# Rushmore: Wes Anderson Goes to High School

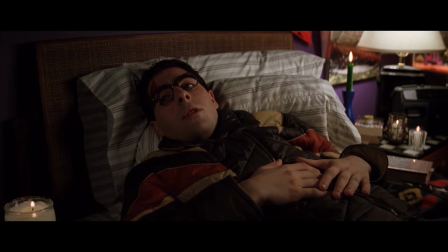(4:07)
The love triangle storyline in Rushmore is decidedly unromantic. It's not about which of the two male leads the female lead will choose to be with. There's a hilarious irony in watching these two immature guys fight over a woman who ultimately isn't interested in either of them.
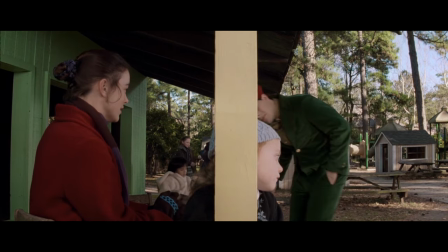(4:21) I never asked anyone to build me an aquarium. I'm not quite sure how that rumor got started.
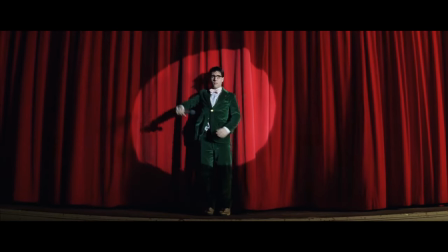(4:27)
Rushmore introduced Anderson's ability to give massive weight to the simplest lines.
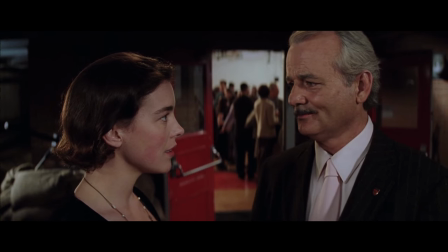(4:32) Let's hope it. It's got a happy ending. You're a real jerk to me, you know that?
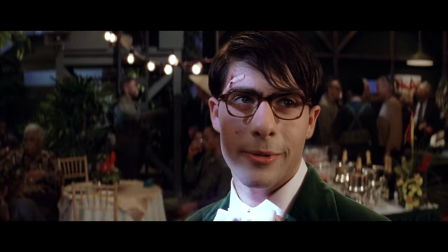(4:38) She's my Rushmore, Max. I didn't get hurt that bad. I'm a little bit lonely these days.
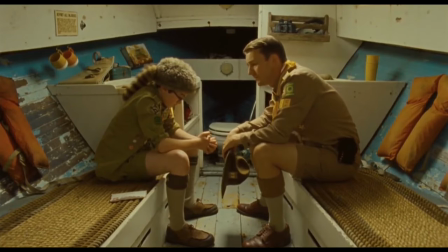(4:45)
This unique brand of understated human drama can be seen in the most powerful moments of Anderson's later movies.
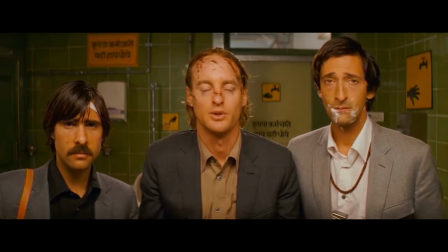(4:51) I guess I've still got some more healing to do. I wonder if it remembers me. I've had a rough year, Dad. I know you have, Chazzy.
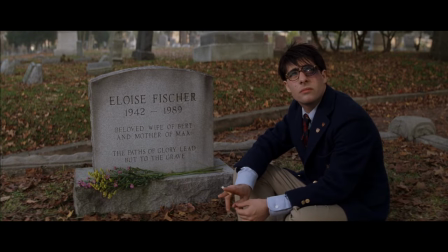(4:59)
Anderson got some of the strongest performances in his filmography out of the brilliant cast of Rushmore.
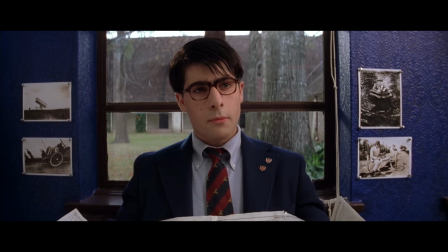(5:04)
Jason Schwartzman gives one of the great comic performances of all time.
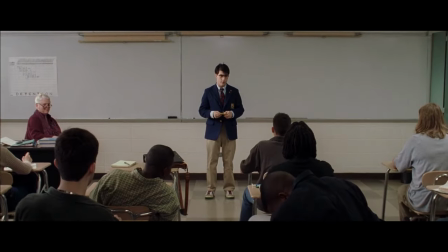(5:08)
His turn as Max works because he plays this caricature honestly and finds the truth in his insanity.
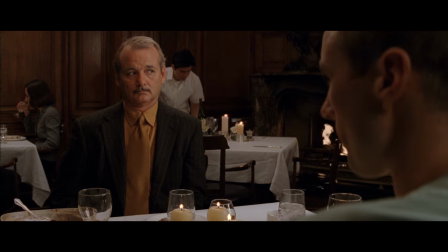(5:14) Oh my God! I wrote a hit play!
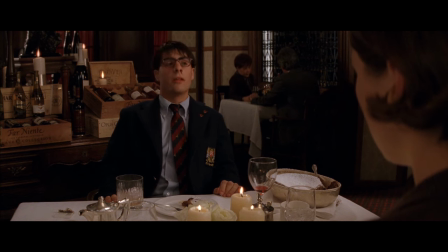(5:21) And I'm in love with you.
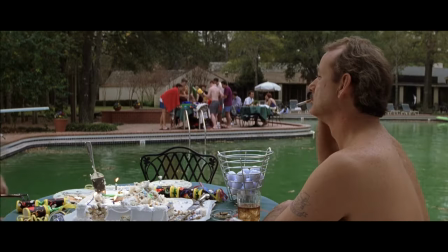(5:24)
Rushmore marked Anderson's first collaboration with Bill Murray, whose turn as Herman Bloom instantly showed that Anderson knows how to write for Murray.
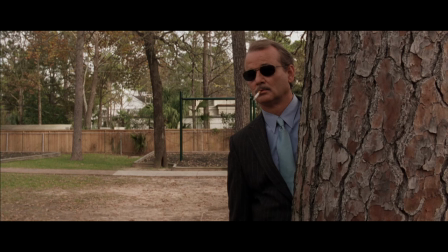(5:31)
Bloom's lines have a dry, deadpan hilarity, and he's an eccentric wildcard and a bitter curmudgeon rolled into one.
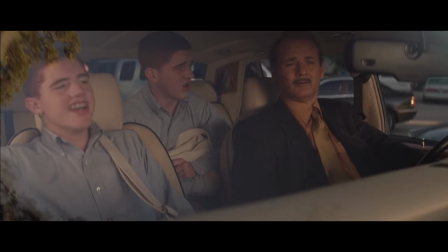(5:38) Did you invite that kid to your party? Max Fisher. Come on, Dad, there's gonna be girls there. I'd rather die.
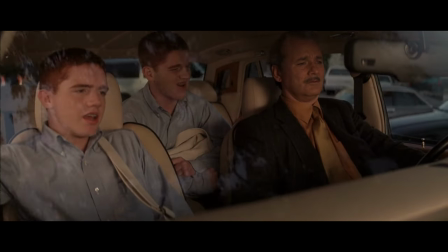(5:42) Pull your head out of your ass.
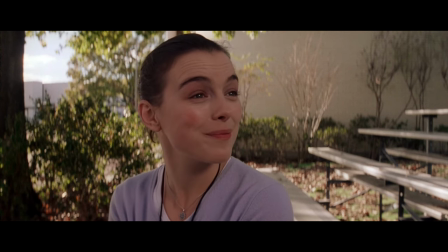(5:46)
Olivia Williams in the role of Miss Cross is tasked with one of the toughest jobs in comedy, being the straight man. She has to ground Max's craziness by reacting to the reality of each situation, and she does an amazing job with it.
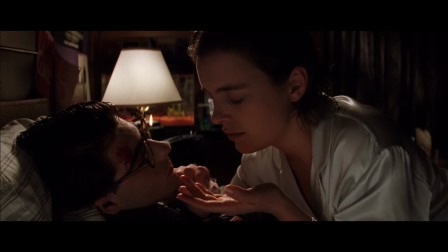(5:58) Is this fake blood?
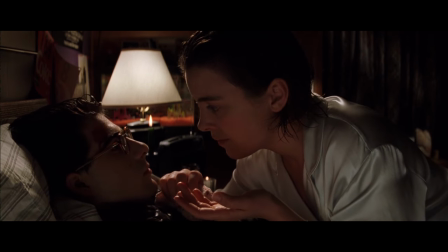(6:05) Yes, it is. You know, you and Hammond deserve each other.
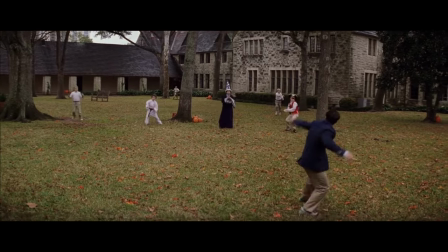(6:10)
Rushmore features some of the greatest comedic sequences ever shot.
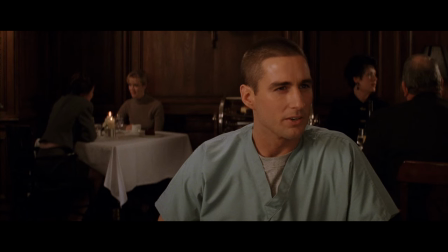(6:14)
The dinner scene where Max gets drunk and keeps sniping at Miss Cross's date, played hilariously straight by Luke Wilson, is a masterpiece of cringe comedy.
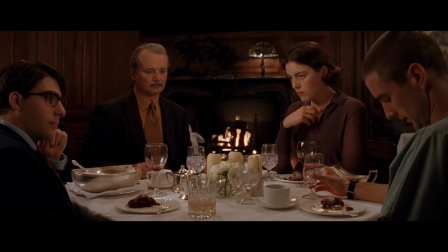(6:22) I like your nurse's uniform, guy. These are OR scrubs.
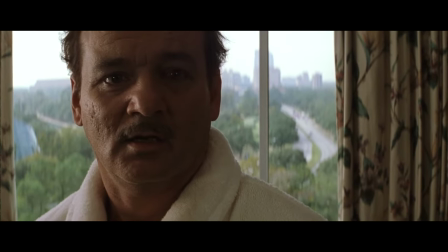(6:27) Oh, are they?
The montage of Max and Bloom one-upping each other with increasingly convoluted revenge schemes is absolutely hysterical,
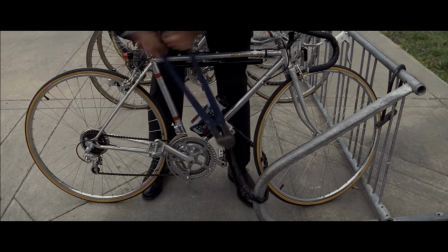(6:35)
and it's paired with the perfect musical accompaniment, The Who's a Quick One While He's Away.
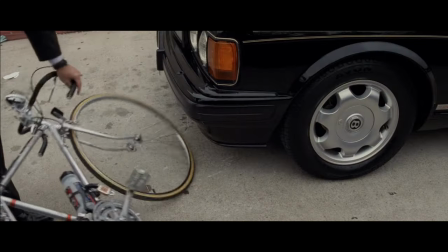(6:39)
In the lyrics, the words "you are forgiven" are ironically repeated over and over on top of images
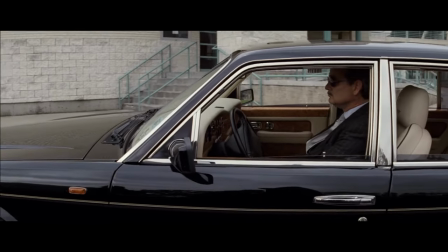(6:44)
of Max and Bloom refusing to forgive each other as they keep exacting worse and worse acts of vengeance.
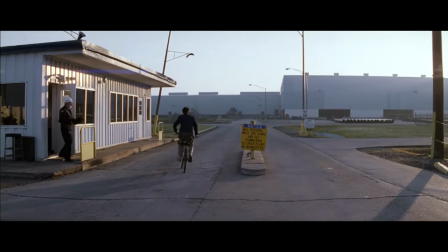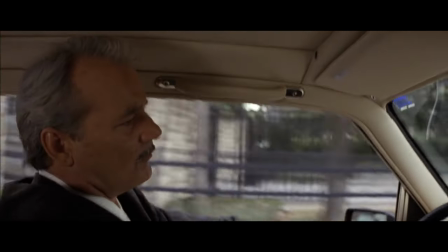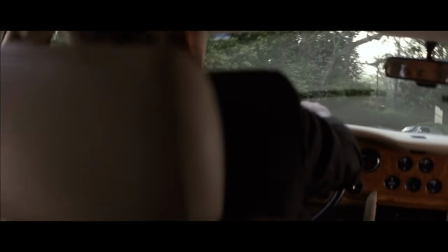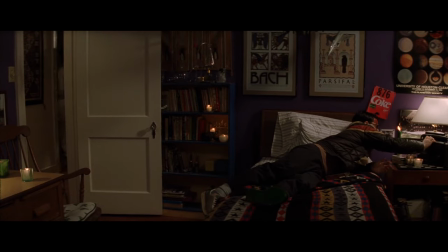(7:06)
And speaking of the music, Rushmore has my favourite Wes Anderson soundtrack by far.
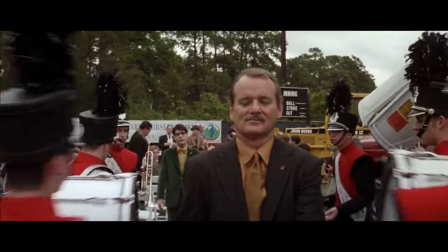(7:10)
Anderson licensed the work of a lot of British invasion bands, The Who, The Kinks, The Faces,
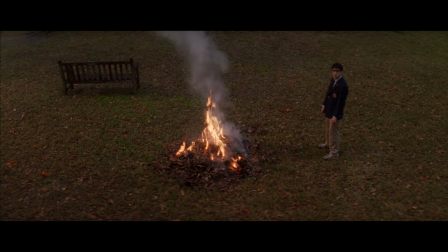(7:15)
The Rolling Stones, which ties in perfectly with the themes of teen angst and rebelling against authority.
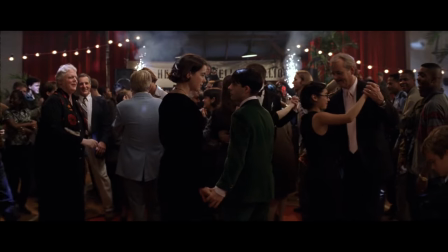(7:20)
The final track in the film, Ooh La La, played over the closing slow motion dance scene, is the perfect note to end on.
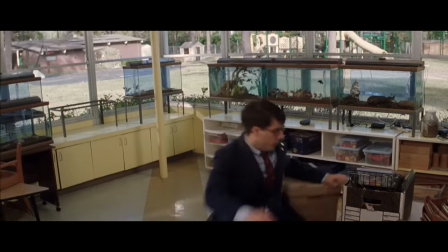(7:26)
It's a song about an old man reflecting on the naivety of his youth and the lessons he had to learn the hard way, which is exactly what Max has gone through throughout the movie.
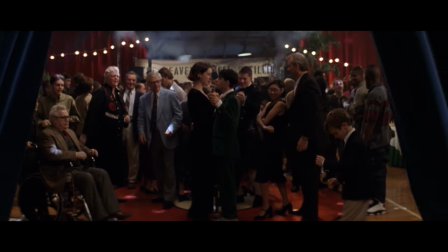(7:34) For love is blind and you're far too kind. Don't ever let it show.
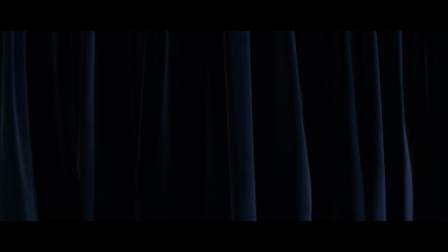(7:41) I wish that I knew what I know now. When I was younger.
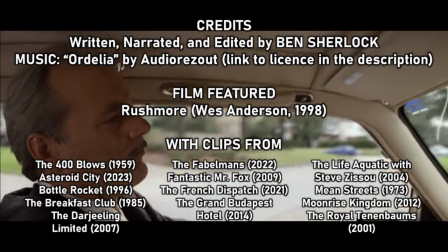(7:53)
Thanks for watching, guys. I hope you liked the video. Remember to like and subscribe and click on the little bell.
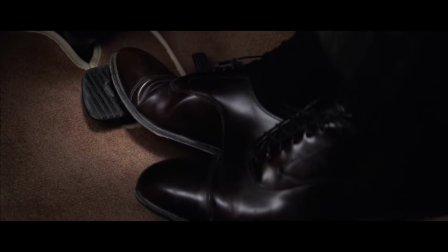(7:57)
And also seize the day and call your mom and be kind to yourself.